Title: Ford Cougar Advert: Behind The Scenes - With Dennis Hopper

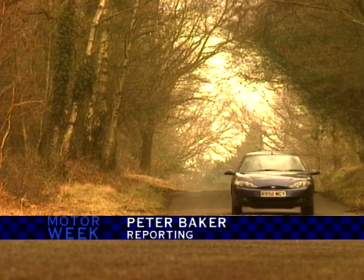When Ford decided to make a commercial for the new Ford Cougar,
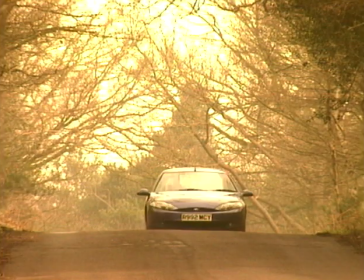they found that one actor embodied all the right characteristics of the car, Dennis Hopper.
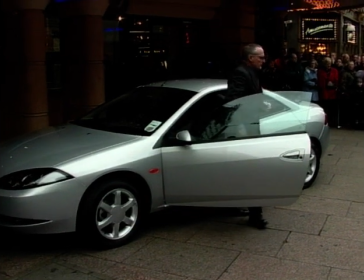In 1969, he produced, directed and starred in one of the great American films, Easy Rider, about the desire of youth to break away.
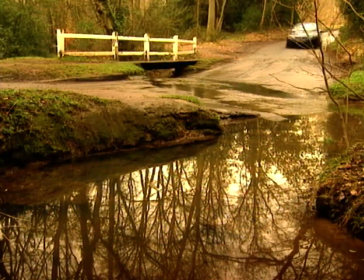Well Ford and its ad agency Young and Rubicum understood that the Ford Cougar Sports Coupe today would appeal to an age group seeking to relive their youth,
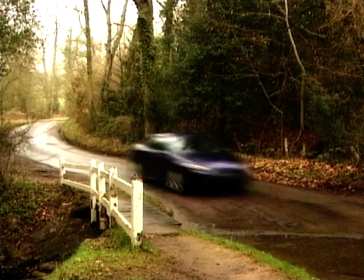recapture their love of spontaneity and break away from the mould now and again.
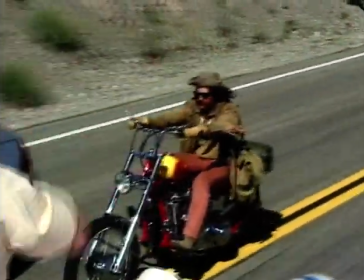How better to communicate that spirit than by letting the 1969 Hopper meet the 1999 Hopper on an open highway.
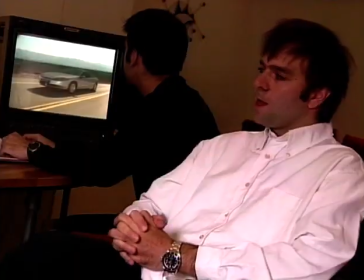It's a kind of retro style commercial really, the idea being that Dennis Hopper of today
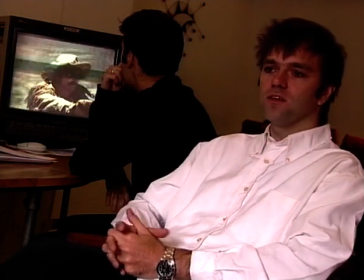meets his alter ego and his other self from the movie Easy Rider in Death Valley 30 years
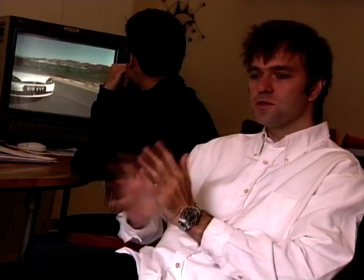later and driving the new Cougar and it's a face-off between the two of them that essentially is the premise it's terrific bit of filmmaking it's a very innovative using me from the Easy Rider and myself now acting with myself I was playing golf with Jack Nicholson I said Jack you have this new technology I just did this commercial for Ford where I'm playing with myself an easy ride I said you can go back to any of your old movies and play your father or your older brother or whatever you want it's really a great it's great Dennis was was
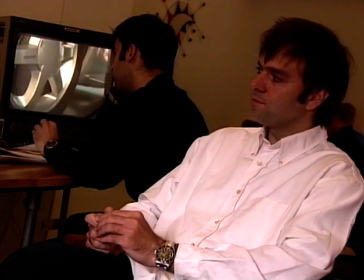incredibly supportive with the idea and we we developed him
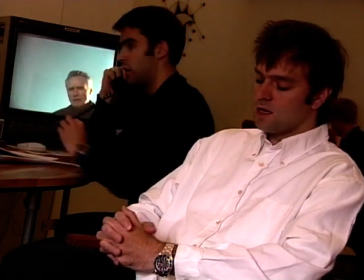developed it along the line with him and he was very excited you know he's very excited to see technically how the how the images would work,
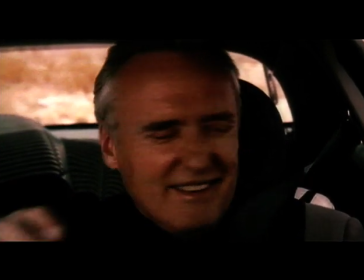i.e. matching himself today to his other self from the late 60s.
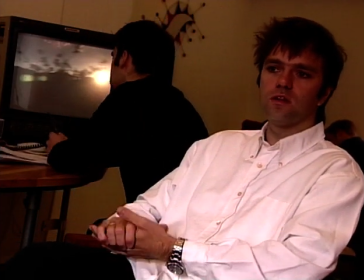And we started to bring in nuances within the film of things that he did from the old
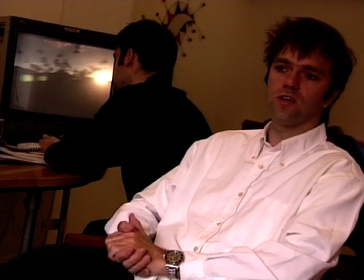movie and he remembered certain sequences that he shot years ago which was really helpful.
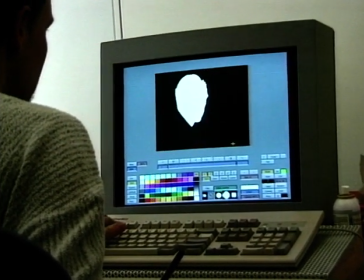The cinematic theme with Ford commercials started with the use of Steve McQueen and Bullet for the Ford Puma.
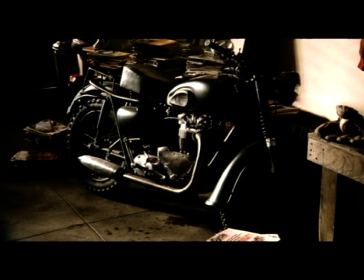Here the footage of Steve McQueen from the film was electronically inlaid
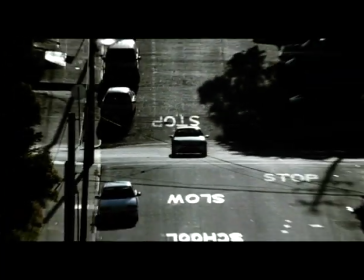into contemporary footage to make it look as if McQueen was driving the new car.
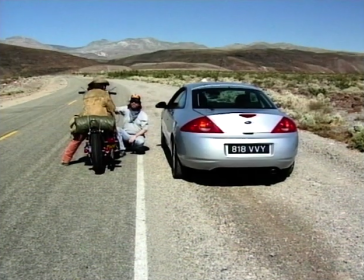The new film had to have a central character to whom the audience could easily relate.
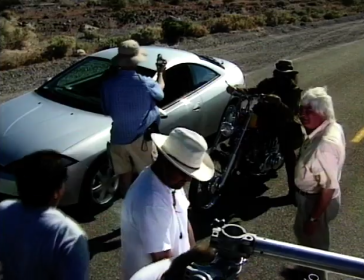Easy Rider and Dennis Hopper was a good choice. I'm acting with myself from Easy Rider and it's really thrilling. It's thrilling to see what they're doing. Also they have an editing van out here and they're cutting and putting it together while they're doing it and it's a thrill watching.
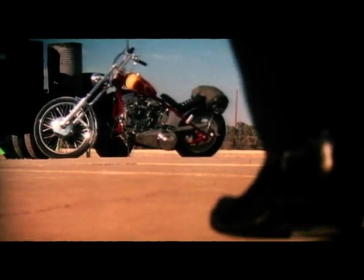Yeah it is. It's great thrill. The storyline would be the chance meeting of the two hoppers,
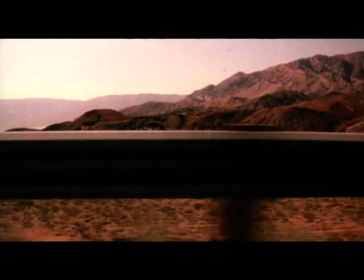one from today, the other the youthful wild child of the 60s, both realising their dreams on the road, both still the same person at heart.
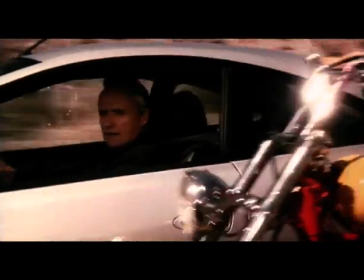This juxtaposition was to illustrate the two sides of the Ford Cougar driver, conventional exterior, but wild inner spirit.
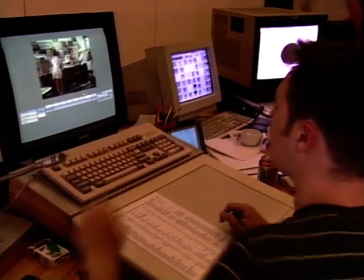The key to the creation of the commercial was the Flame, the mobile computer synchronisation system, a state-of-the-art computer programme.
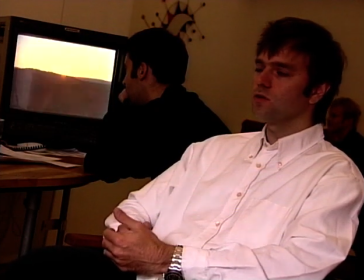We broke new ground with this commercial in terms of we
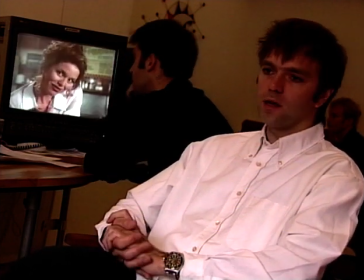were the first people globally to incorporate a flame system which is
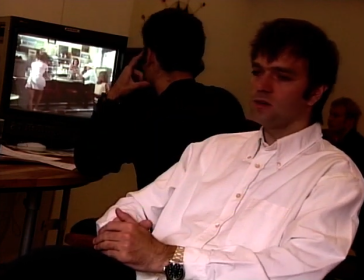pretty much what we have here which is a computer aided composite special effects system and we
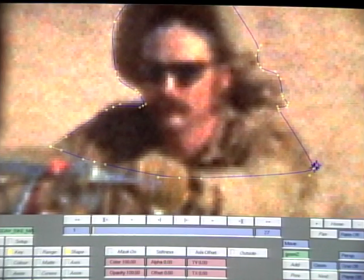had that on site with us where we could actually shoot and composite on location
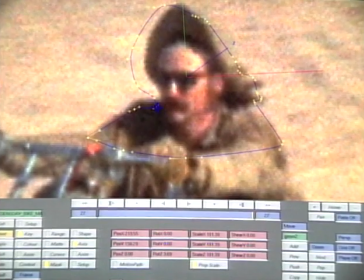and really see if we were getting it right, if we were getting our angles right, our lights right, you know, our lenses, the type of focal lengths we were using, right?
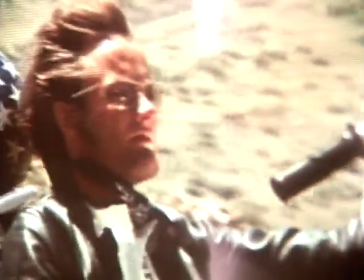So that was a breakthrough. Weeks of painstaking work went into developing the seamless bond between the images from the
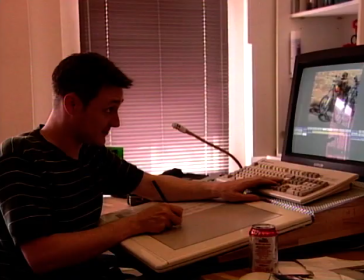60s and the 90s so that the young Dennis Hopper could meet today's Dennis Hopper.
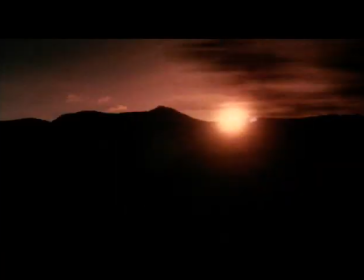Look out for a full road test on the Ford Cougar on Motor Week soon.